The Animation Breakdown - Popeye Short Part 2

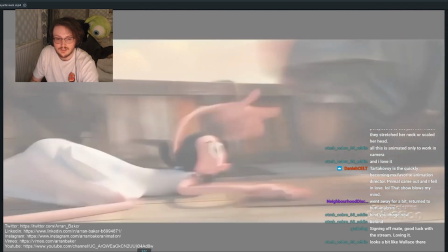8:19 this she's almost holding her hips here to push to stretch her body here
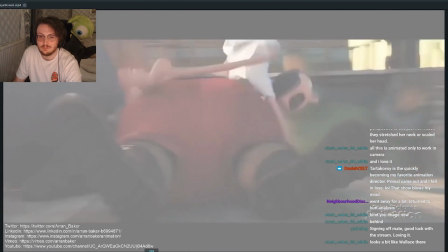8:26 to reach forward to get to the next part she's almost like a snail oh
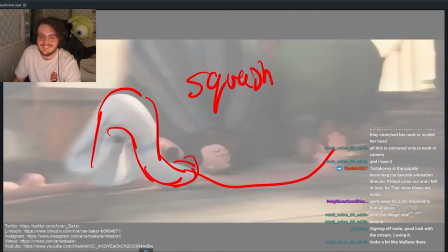8:33 it's so good so you got this nice like overlapping on the hand so it makes contact
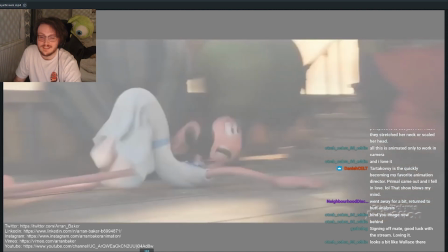8:39 and then to read the action to anticipate that
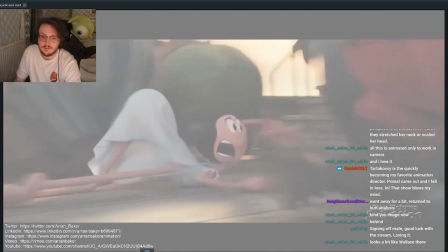8:44 she's got to climb over this big thing over here they've got a reaction here where you just about read her face reacting to what's in front of her
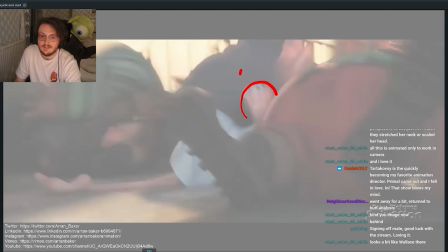8:53 and then it arrives and you can track we're almost tracking her head through this action so
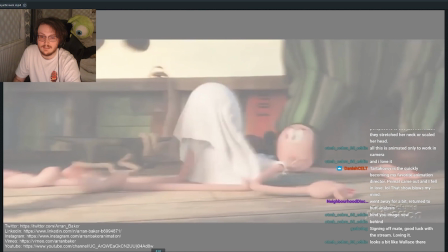9:03 now she's moved across to screen right and then there's a little reaction before something arrives there's
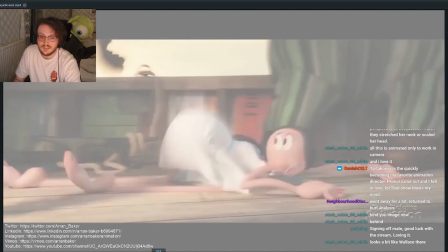9:12 a little anticipation a slight beat and then we've got this breakdown where she anticipates down with her hips and
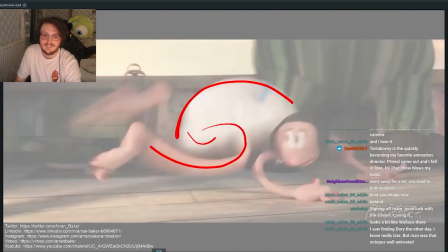9:24 then she springs up these crazy poses and
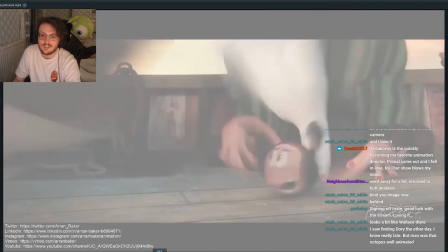9:32 they're favoring for her chest to land in this
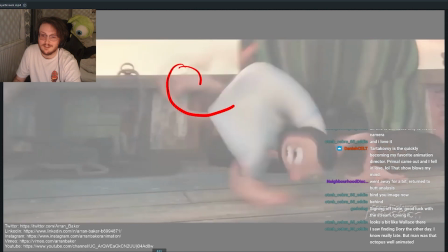9:37 position and you've got this nice flowing through the arms so
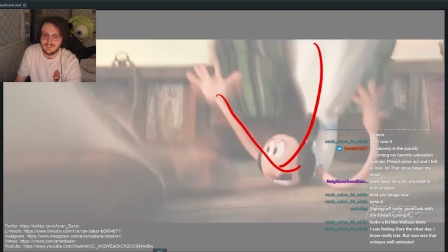9:45 you can see her spine following through that arc now and then there's a little accent where she panics and her hands go in the air
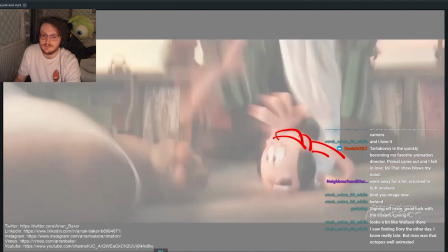9:56 and then one wraps that we're getting that separate timing the offsetting timing of the hands landing on the head and
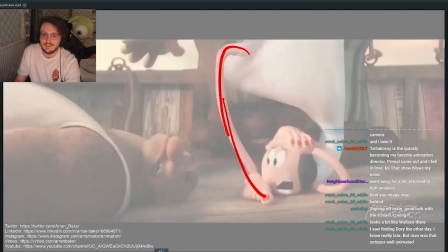10:12 then the feet land into position
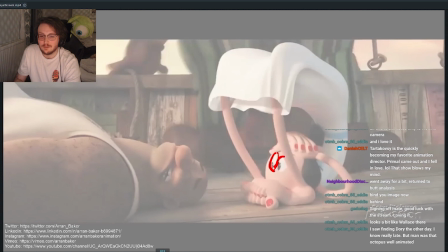10:18 i love you to see her eyes folded by all her feet and her hands and everything
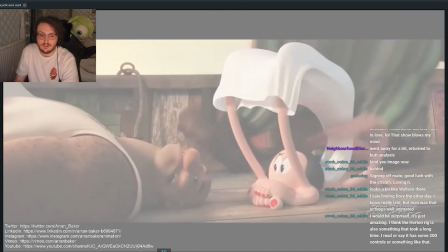10:24 so good it goes by so fast you don't even notice half this stuff but his head has just flipped
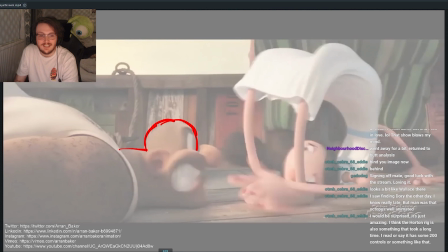10:33 he's like an owl he's gone upside down his body's facing this way now his head's the other way his neck has done a 180 on itself so good her
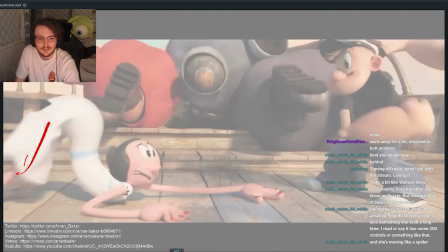10:46 head her body stopped moving at this point but her her hips are catching up but because she is moving so fast her body folds
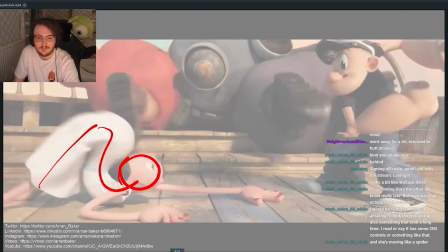10:55 in on itself and she hits herself in the head with her hips how funny is that
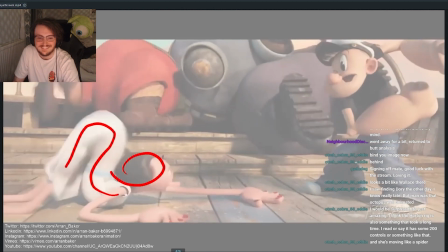11:04 I loved
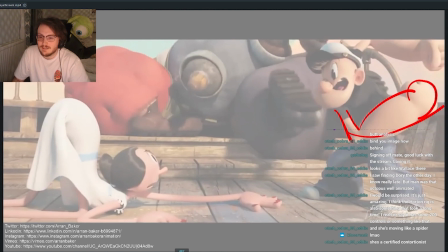11:10 this shot as well for Popeye at this moment not necessarily like it's more specifically for the breakdown but I'll show you what I'm gonna share so with these knees right you've got the nice so
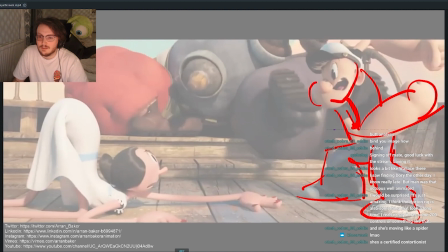11:23 that again they're not twinning you've got a nice c curve and you've got nicely posed in 2d but seeing the breakdown
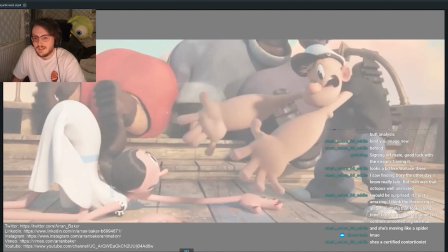11:31 he's had his legs go back into the same position right but his now his arms are in front of him but inside the breakdown because it's so cartoony what he's done instead is he's taken
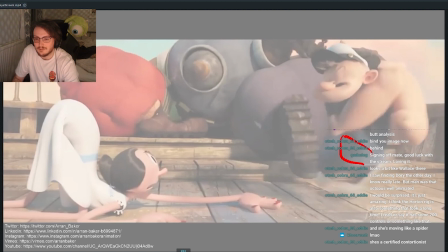11:50 the legs off the ground and they do a little like run on the spot and
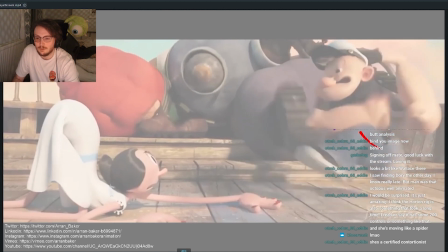11:57 he just goes straight into the run in midair he has no jump or anything no anticipation and
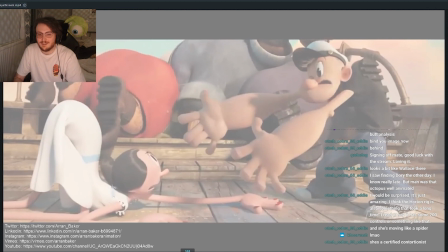12:04 just pops straight back in i love that moment because it's just like it feels so popeye i
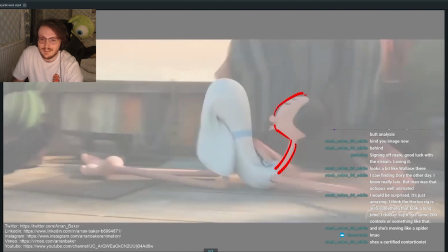12:12 love how much they stretch the neck and they've made it again 2d and her little pursed lips, so she's pointing out this way, even her body's facing the other way, so funny.
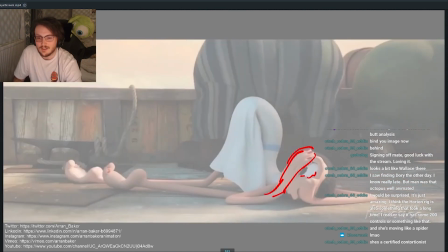12:23 This is really nice as well with her hands and it just opens up her eyes, can you see how her fingers wrap around her eye socket? So you get like a nice flowing action, like a flowing shape.
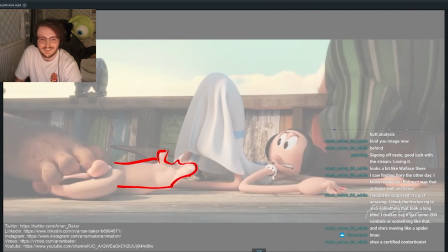12:36 So you've got your pose, it's just the timing of it, so he anticipates up with his hands, slams down as his head starts dragging back his hand just stretches and
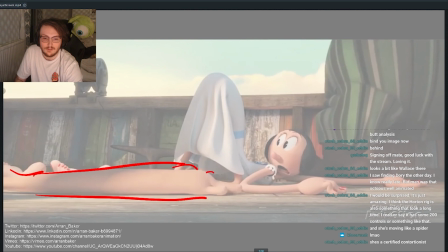12:52 it really pulls see how long that stays for and then and then it catches up so it literally has like a two or three frame delay before it moves at all so good I
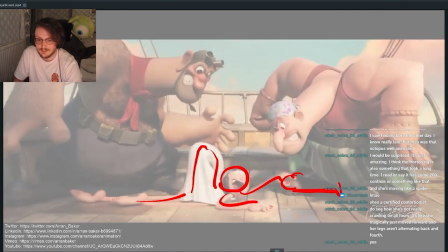13:10 like our hands touching his foot that's a nice little detail that they added so
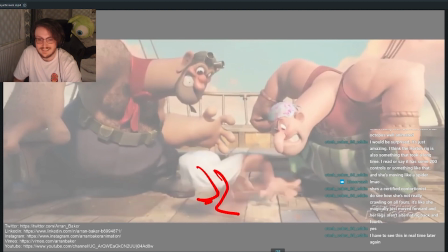13:18 there's no ease out straight straight into contact on the on the feet and
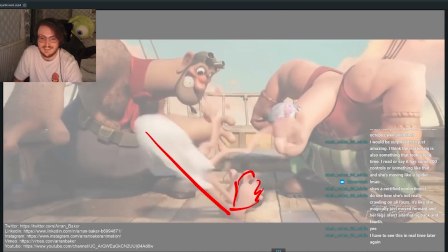13:29 then it pushes see how stretched that is where now the butt is pointing straight outwards and her head's in here somewhere and the hands are out here and
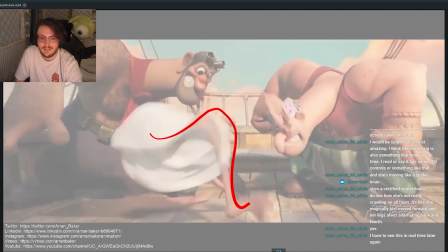13:44 then it moves straight out of that and we get like the noodley action and
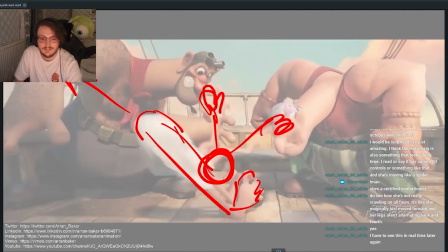13:52 the feet are smearing here again
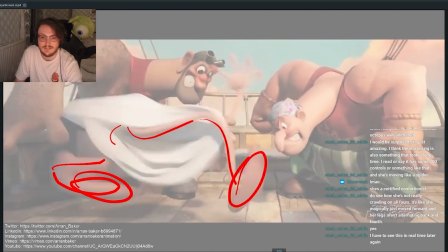13:58 small feet smearing the hand pops up here
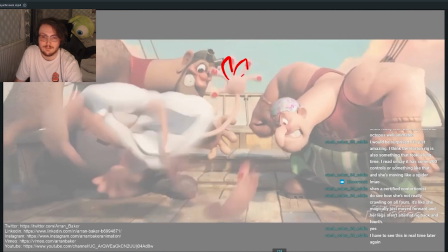14:03 and stays in place so you read the hand and
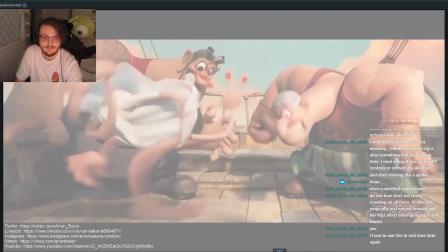14:10 then that eases out on the foot and we're creating a nice arc in the feet there
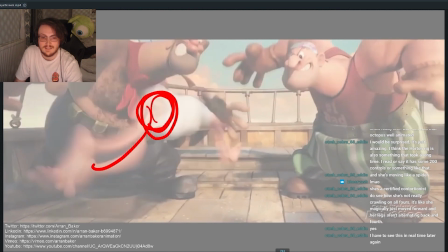14:20 and then they're holding the hips back through this action as the hands and the head lead
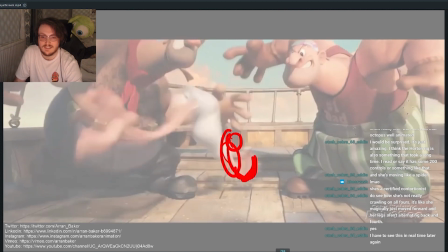14:28 you get this nice swooping effect you
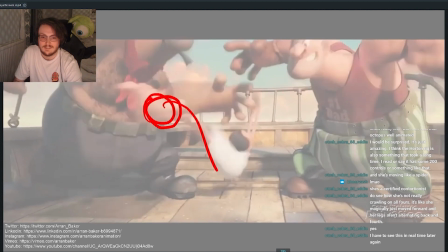14:34 see how the feet stay behind then you get this nice see action it's
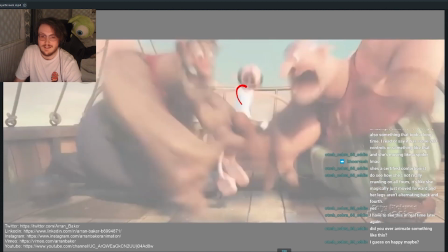14:44 like a nice ripple effects going through the body and then she's on the other side screaming so good